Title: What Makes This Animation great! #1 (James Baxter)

Hey everybody, welcome to the channel. Good to have you here. So I'm going to do a new series called What Makes This Animation So Great? It's going to be a breakdown series where we're going to go over clips from animators all over the internet and talk about shots that they've done and what makes them so great. The idea here is to hopefully impart knowledge upon you or at least make you think a little bit on how some of these things were made, how you can apply some of this stuff to your own animation and make you a better animator. So let's get into it.
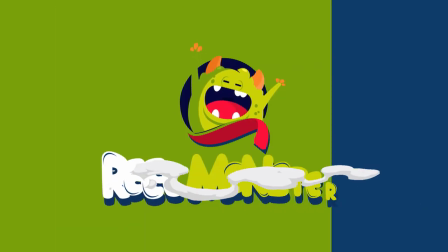All right, so for today's shot, the first one we're going to do is from James Baxter, the one and only James Baxter. If you don't know who James Baxter is, I would recommend you go on the internet and research him. Now, the fact that you're here watching this, you probably know who James Baxter is and the amazing work he's done over the years. This clip is going to be from The Rescuers Down and under and it's this little cockroach character that he did um and it's the kind of shot that you wouldn't expect maybe to be highlighted right but there's so much good stuff here there's a lot to talk about and there's a lot to break down and so i really want to get into this and and really highlight some of the things that i think are so great about uh the use of principles here and how the shot is broken down into um nice clean parts that we can kind of analyze and reverse engineer and hopefully things that you can take away with and put into your own work and and things to think about obviously one of the goals here is to like i said break down animation but i really want to give you something to really think about and to give you questions that you can find answers to so that when you're doing your own shots and you're you're thinking about some of the things that aren't working or you're just kind of stuck that maybe you can go watch these movies break them down and really think about like what makes them tick and then take that information back to your work and just really elevate your animation okay so let's get into it and break it down okay so
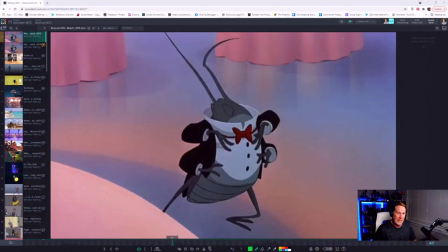let's go through the shot a couple times i'm just going to play it through let it kind of loop and just listen to the audio and and just take the animation in for a moment for what it is and then we're going to kind of go through and look at some of my breakdown drawings that I've
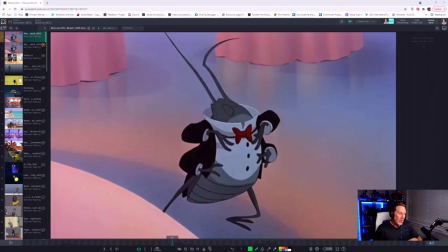put I've done some draw overs and then we'll also just kind of see what we see along the way here we go
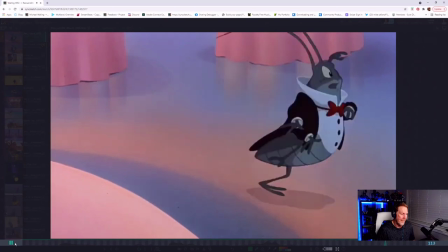allow me madame I will tell him immediately allow me madame I will tell him immediately
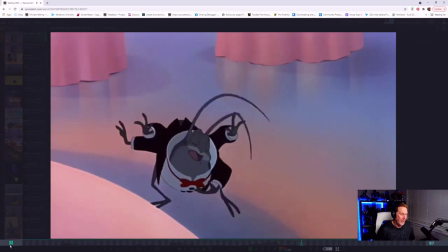allow me madame I will tell him immediately very cool okay so
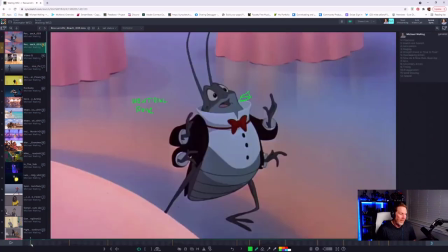obviously this shot starts with a very neutral pose right and so you got to start somewhere okay now if you notice in this shot here our
little character guy he's going to be moving from the very beginning and so the neutral pose at the beginning the beginning pose
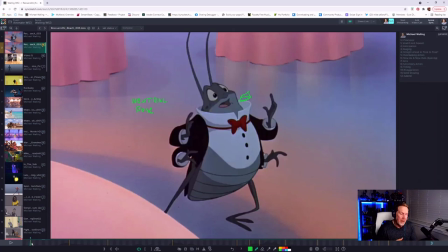it's important because of where the character is going but the pose itself you know you just want to get something in there appealing and then make sure that that pose relationship is going to work with the next one. So let's pop into the next pose here. So this pose relationship right here
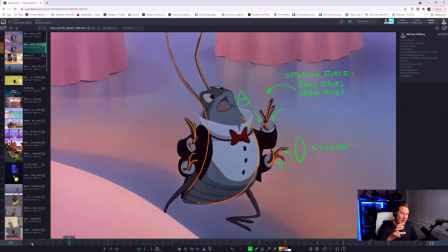is a really great example of kicking off the animation into the dialogue and getting some opposing force in there, some contrast, right? So you'll notice that the mouth shape goes from again, neutral to then more open because of the dialogue.
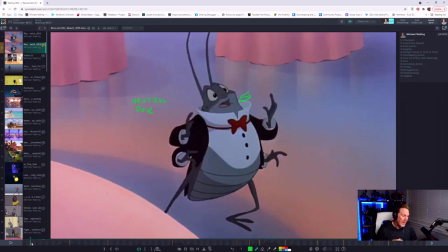And then what James is doing here is he's creating basically a stretch pose so you'll see the body elongate and the head is actually going to drag behind as the body drops and then you'll notice that the line of action through the body just basically continues through the antenna and just creates a
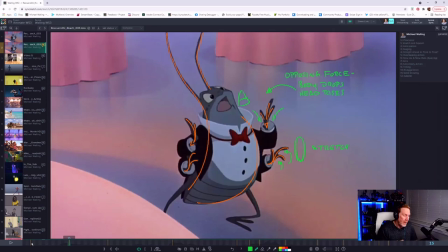really nice flow and shapes and then you'll see also that the fingers basically are are starting to pull in and kind of create that that path of movement that line of action that's going to work really well with the body because of where the character's going okay so just to reiterate we have
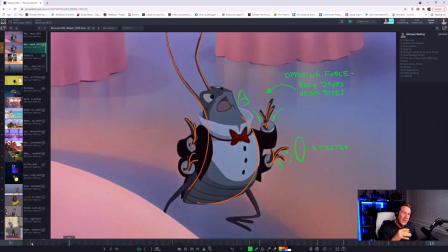basically our opposing force here where we have the body dropping the head opening up right so that's the opposition right opposing force um or a stretch pose okay so we go to our third pose here and we kind of hit this bottom pose here and we're going to squash right so we're going
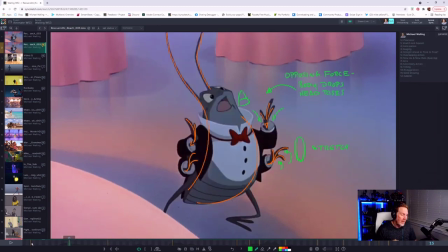from basically that that that stretch pose then to that squash pose okay hands come in we're gesturing head pushes down right okay from here we're gonna start to push the body back up okay
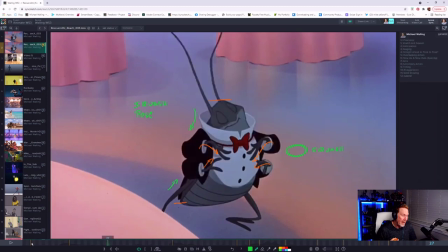now what's really cool here is that we have the head somewhat push into the shoulders and into the body right okay so we're gonna get basically that that more or less we're going to get the drag right because the body's leading the
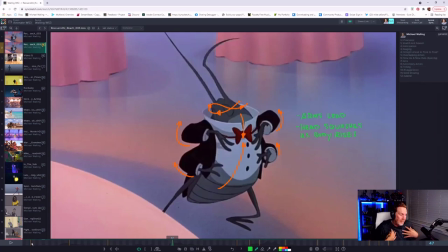action and in fact the arms are actually starting to kind of lead the action here with the elbows the elbows kind of are coming up here and leading the action as the body starts to rise and then of course like I said the head squashes into the body because we're
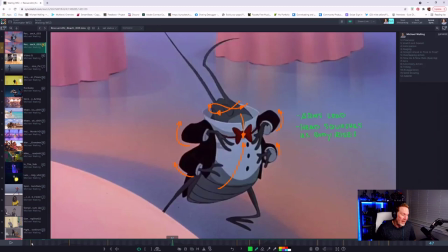getting that that physics right that force push that's going to kind of go right and the head just kind of sinks down right there now what James did here which is kind of cool is that we have a couple simple pose changes here already happening into 47 so now the body's
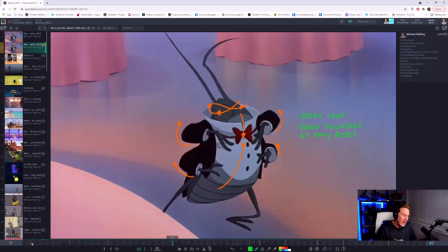going up into its next pose so this is more or less I would say kind of a breakdown right along the way James has the head gesturing okay so we've got this nice little back and forth secondary action happening on the head to coincide with the acting choice right there okay then
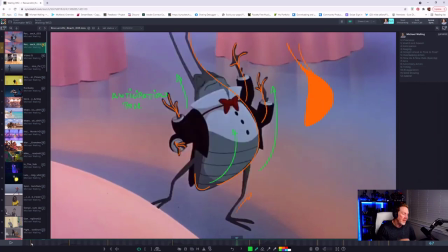from here we go into this anticipation pose where the body opens up okay again the line of action through the body just leads up to the head out into the antenna so we've got a really nice flow happening and then the the hands and arms are very nice clean silhouettes nice clean hand poses but again
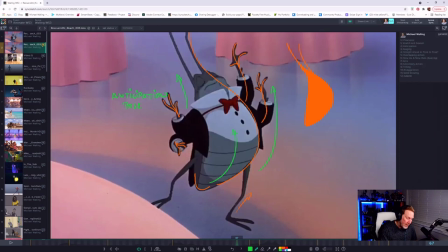you can see all the shapes right they're just all kind of pushing through and leading somewhere down into the body right so it's really a nice flow happening here and
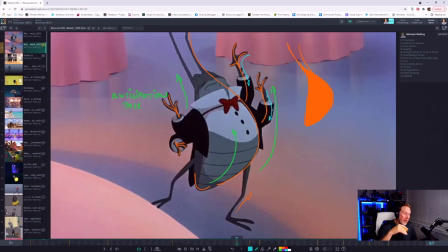again this is an anticipation pose because we're going to basically top out here and then we're going to go into our next action okay because the body is basically going to start to move
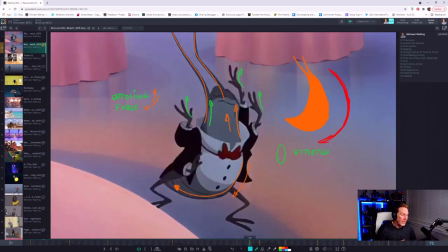screen left okay all right so just to recap here we've got our our
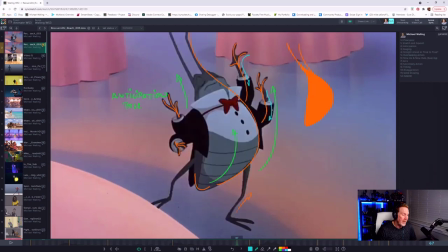breakdown here up into our anticipation pose and now we're going to basically from here
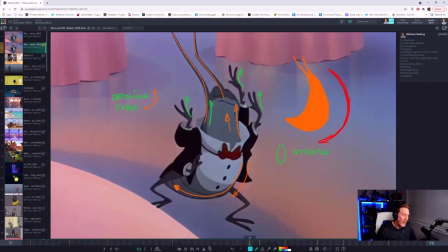drop out and we're going to start to push screen left right okay but what's really cool here is that you can
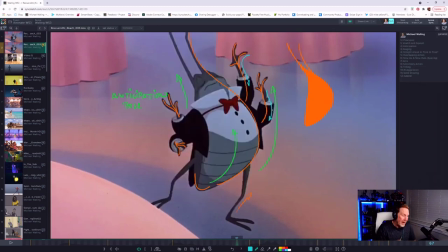see this kind of motion happening on the body where he's not just going up and down but
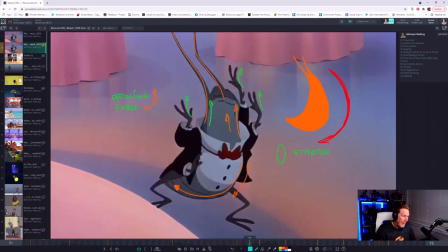he's starting to pivot the weight okay he's going to pivot the weight over that right foot okay screen left right over here okay and then what happens now is again we're in a stretch pose right because if you look we're back here in the anticipation now the body's dropping the head and the
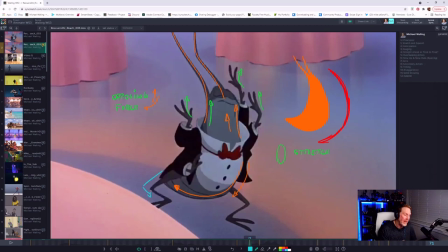antenna basically are stretching the other way right and so are the hands here okay um
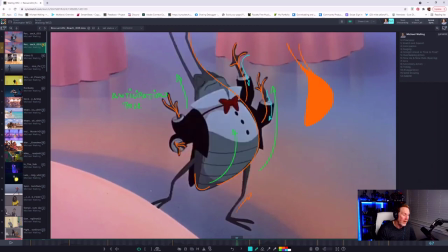so again it's like this nice little thing where everything is just kind of leading somewhere okay but we're going to do it through those nice execution of the principles right okay all right so now again opposing force